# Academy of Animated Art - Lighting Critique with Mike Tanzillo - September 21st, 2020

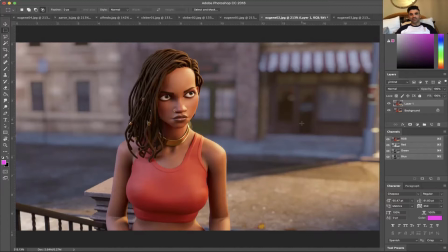(0:06)
All right, hello everyone in Facebook land. This is Mike Tanzillo, and today we are going to be conducting our Monday live lighting critique. I'm coming to you live from not my home. I'm on vacation. Like I said, my wife and I got out of Manhattan for a little while.
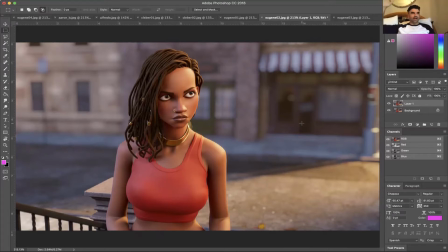(0:24)
We rented a house out in the Hamptons. I'm coming to you live from this lovely wicker bed in the house. You make do with what you can to get your work done. Um, my hair is shorter from the last time. My wife gave me a haircut. She's very talented. So away we go today.
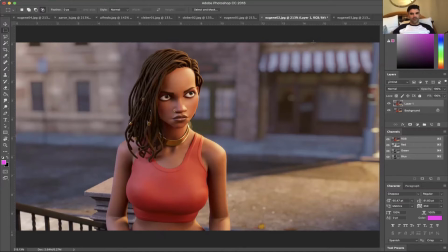(0:44)
So today we've got a handful of submissions from the Academy of Animated Art lighting students.
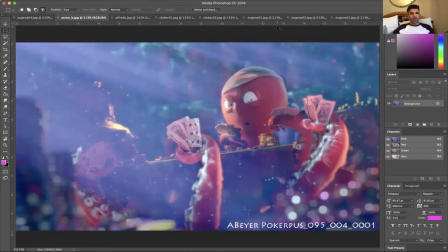(0:52)
We have this great one from Eugene. We've got Aaron, who's working on our monthly lighting challenge that you all know about.
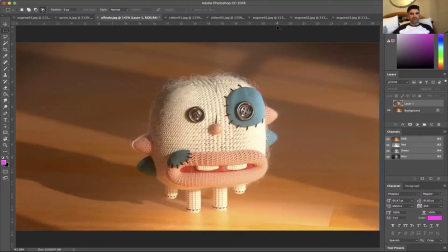(0:58)
This is Poker Puss. And Alfredo's making some updates to his Knitted Monster, another character from our asset library.
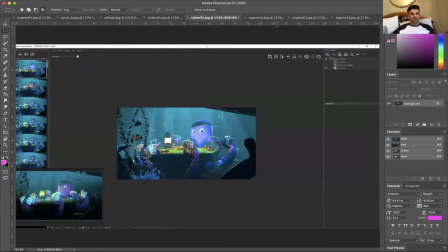(1:07)
And Kleber also is doing some initial design and lighting on the Poker Puss. To get things started, I tell you what, let's look at Alfredo's out of the gate. So
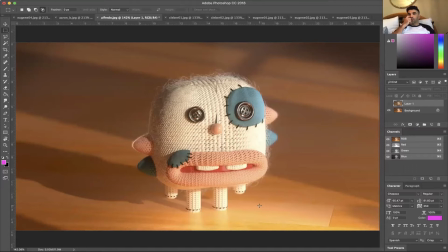(1:19)
what I did with this one when I was getting ready for this is I went ahead and just grabbed your original because I wanted to show you the amount of progress that you've been making.
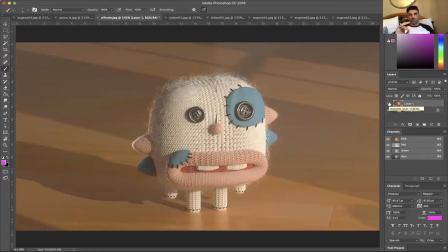(1:30)
And I just want to point out that the work that you've done and the progress that you've made has been pretty remarkable so far.
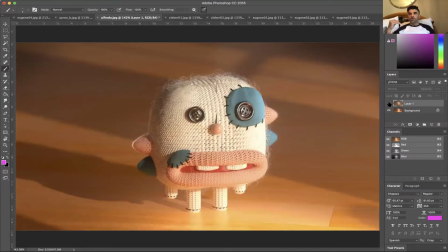(1:36)
Again, you could like you did a brilliant job of adding this like really bright, warm, sunny patch to this image.
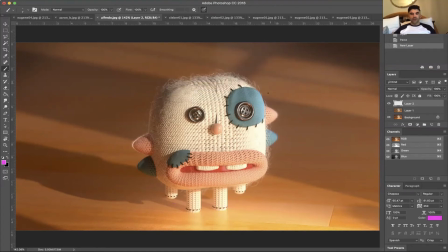(1:51)
And what it's done is like you can feel it now, right? Like you can feel the light hitting here and bouncing up and warmth.
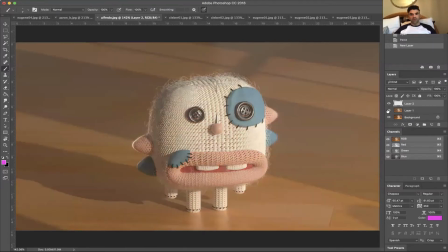(1:59)
And like look at the difference between this and the original. Look at the eyes. Look at the button eyes.
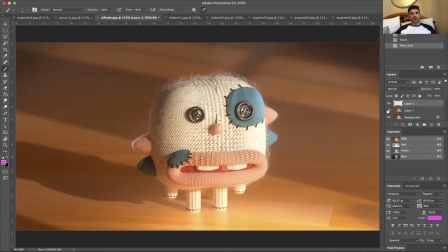(2:05)
Look at the reflection in them. Look at underneath his chin. Check out underneath his chin. Look at that bounce. Look at that secondary light filling in his mouth, around his teeth, around the push button on the nose.
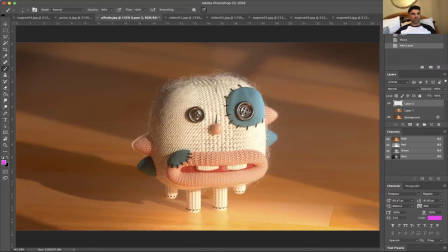(2:19)
Like that's what we're talking about. So whenever I do these kind of like mock-ups where I'm like, oh, let's just like take this and make it,
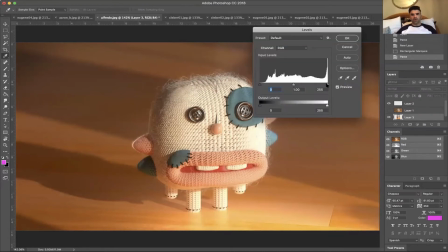(2:28)
take this and we'll make it brighter. Like that's all well and good and everything.
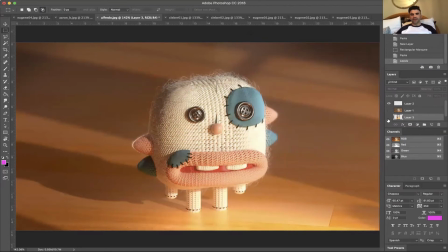(2:33)
But what it does not do is it doesn't accurately replicate the secondary effects, the increase in light in the reflection, the increase in secondary bounce light, and all that stuff is so important.
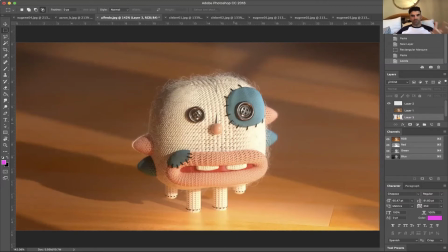(2:46)
So it is. So people ask me like, if I can just make this brighter in Nuke or in the comp or in Photoshop, why would I do it in the render? And the reason is because of these secondary effects. So I just wanted to point out what a really great job.
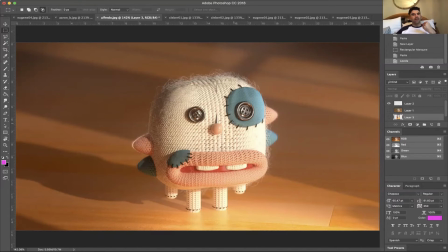(3:00)
It's now feeling sunny. It's feeling bright. It's feeling warm, and you're really heading in the right direction. I think that you can creep this sunny bit a little bit deeper into the scene.
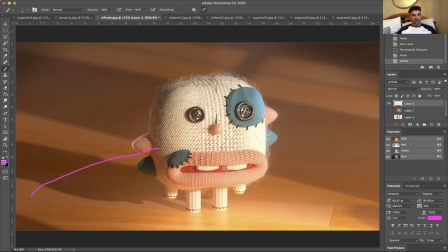(3:15)
So I think you can actually probably go to about here and push it a little bit further back in space, or maybe just like soften the transition and like make that go from bright to not quite so bright a little bit further out.
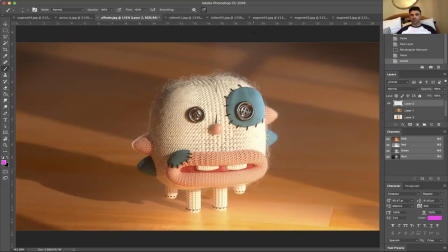(3:30)
I think because I think you can push it past the character a little bit because I think it's nice and it's direct. Like if we squint at it, it's directing our eye towards the character, but like a little bit in front. And it would be nice to just nudge that back into the character as well.
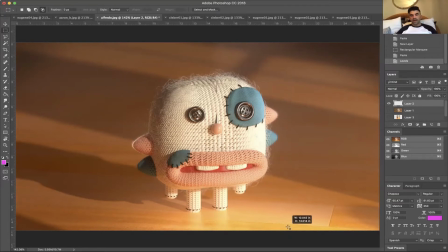(3:44)
As far as the character itself goes, I again love the warmth, love the secondary light that's like bouncing up into it.
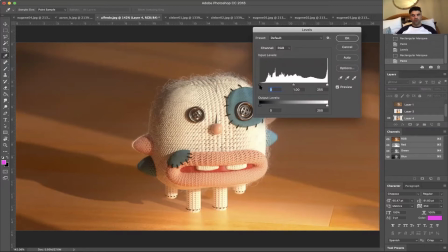(3:53)
The one thing that I would do would be just to nudge a little bit more into the dark values, like somewhere around. That might be a little bit too much, but just like somewhere in here.
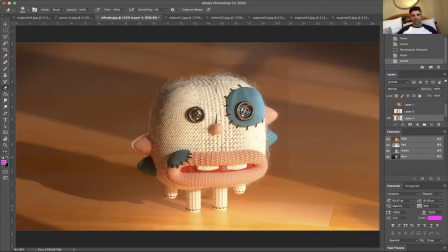(4:07)
And I'm realizing, by the way, when you guys are watching this on Facebook Live, that it does some compression stuff, so the colors may not be perfect, but hopefully this reads where you can just go watch it on YouTube. The YouTube feed is a little bit better, but just like a touch more darkness in there would be really helpful.
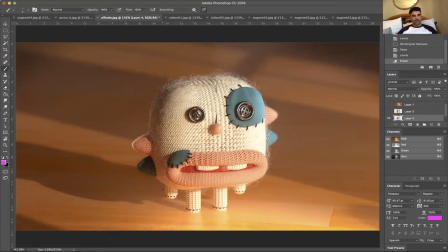(4:26)
And then the third and final thing is just, and while I feel like this might be photo real, that this added bounce light will actually lift the shadows around the feet. The direct contact point between the feet and the ground, it feels like they're like penetrated in and there's not a contact shadow.
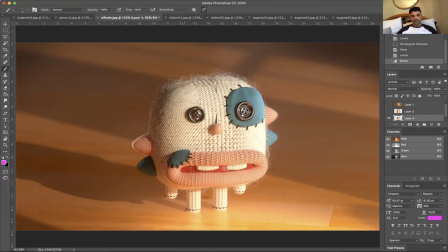(4:44)
Just see if you can run an ambient occlusion pass just to get like a little bit more contact shadow there and just around the base, just to kind of ground that character in a little bit more. But other than that, I think this is looking really great, and I think that you've got a really nice piece going on here. So let's move on over to Eugene.
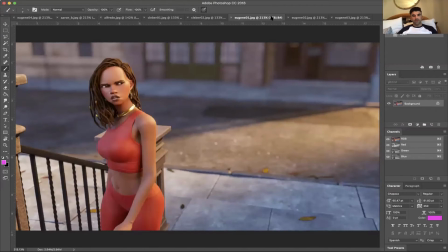(5:04)
So we've got Eugene's, these 4 images from this one animated piece.
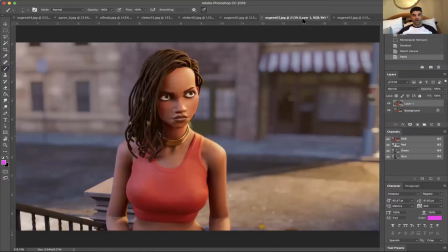(5:11)
I think the character, I think everything's looking really great. I like the specularity on the clothing.
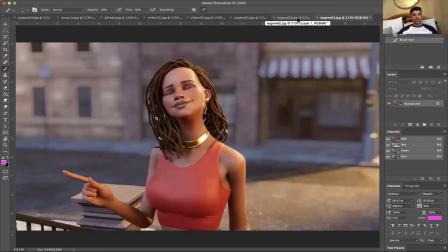(5:20)
The skin looks really nice. There's a richness and warmth. I see that you've gotten some more.
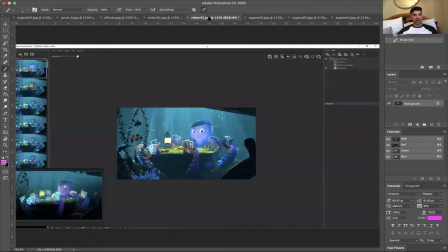(5:25)
It looks like you've gotten some more specularity out of the buildings in the background. And I think that's really great. And so overall, I think this is in a really good place.
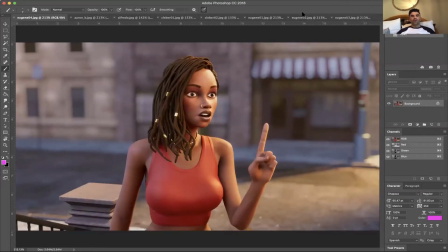(5:34)
The one thing, 2 things. There are 2 things I would do. Number one, there's a couple, and you can check this as you go forward.
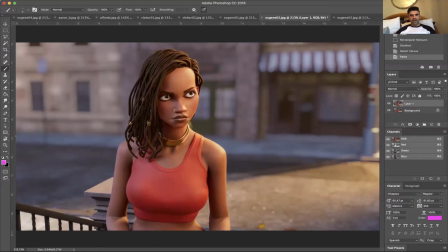(5:45)
There's a couple of, on 2 of these frames, the eyes are doing something just to be aware of, and they're funny because they're inverse of each other. So it may be interesting when this plays out when it's animated. So if you just watch the iris of the eyes, this iris is looking very gray in this frame,
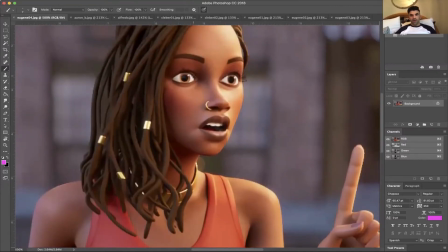(6:03)
but in this frame, if we look at them, they are a little bit glowy and a little bit bright, without a lot of like shadow in there. Not super important, but just something to be aware of, that you might need to like tweak that in the comp, in the final settings.
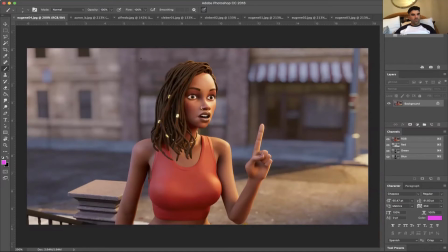(6:20)
The one thing that I would do is I would cool off the background, and like, again, you can this might not show up in Photoshop, but like I would, in Photoshop and Facebook, I would just add a little bit more blue,
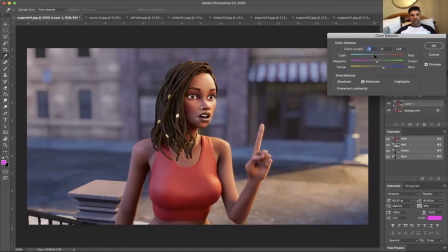(6:38)
a little bit more cyan, not that much cyan, to the background. And then, because I think the tone of the character works really well, it's really just to get her warmer skin tones to pop off a little bit more.
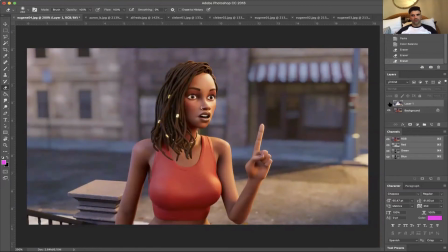(6:59)
And so by adding this like touch more coolness to the background, I think it'll really really help. And you can justify it to yourself, being like a little bit of the aerial perspective is starting to come into play.
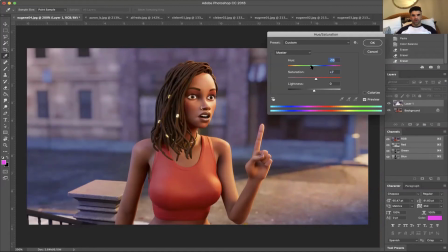(7:14)
And just that like amount of saturation would help that out a little bit. And it's maybe somewhere there.
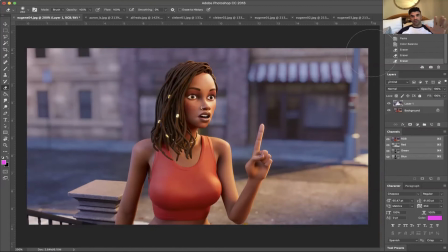(7:21)
But yeah, I think that's all that I would do to this. Watch out for the irises, and then just render it out full frame, and then we'd love to take a look, because I think that'll work out really well.
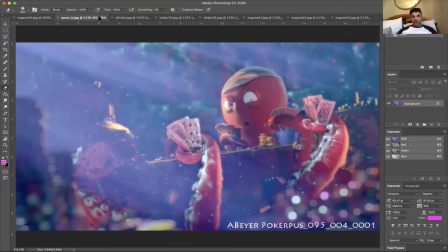(7:30)
Aaron, good progress as well. Let's take a look at these 2 poker post examples. The hat is looking a little funky to me, and it's almost like
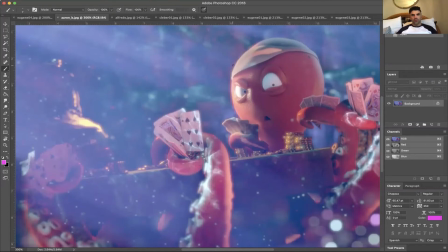(7:46)
I want it to go just from like bright to darker value rolling off here, but it's getting this kind of like reddish shape in the middle, and I'm not quite sure what's causing that.
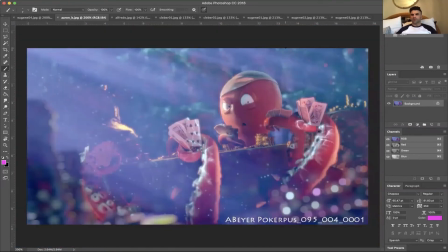(7:56)
If that's some sort of reflection, if it's some sort of specular highlight, it could perhaps be the skin penetrating. I'm just not 100% sure there. But I would just like take a look at that hat and see if we can't get that to dial in a little better.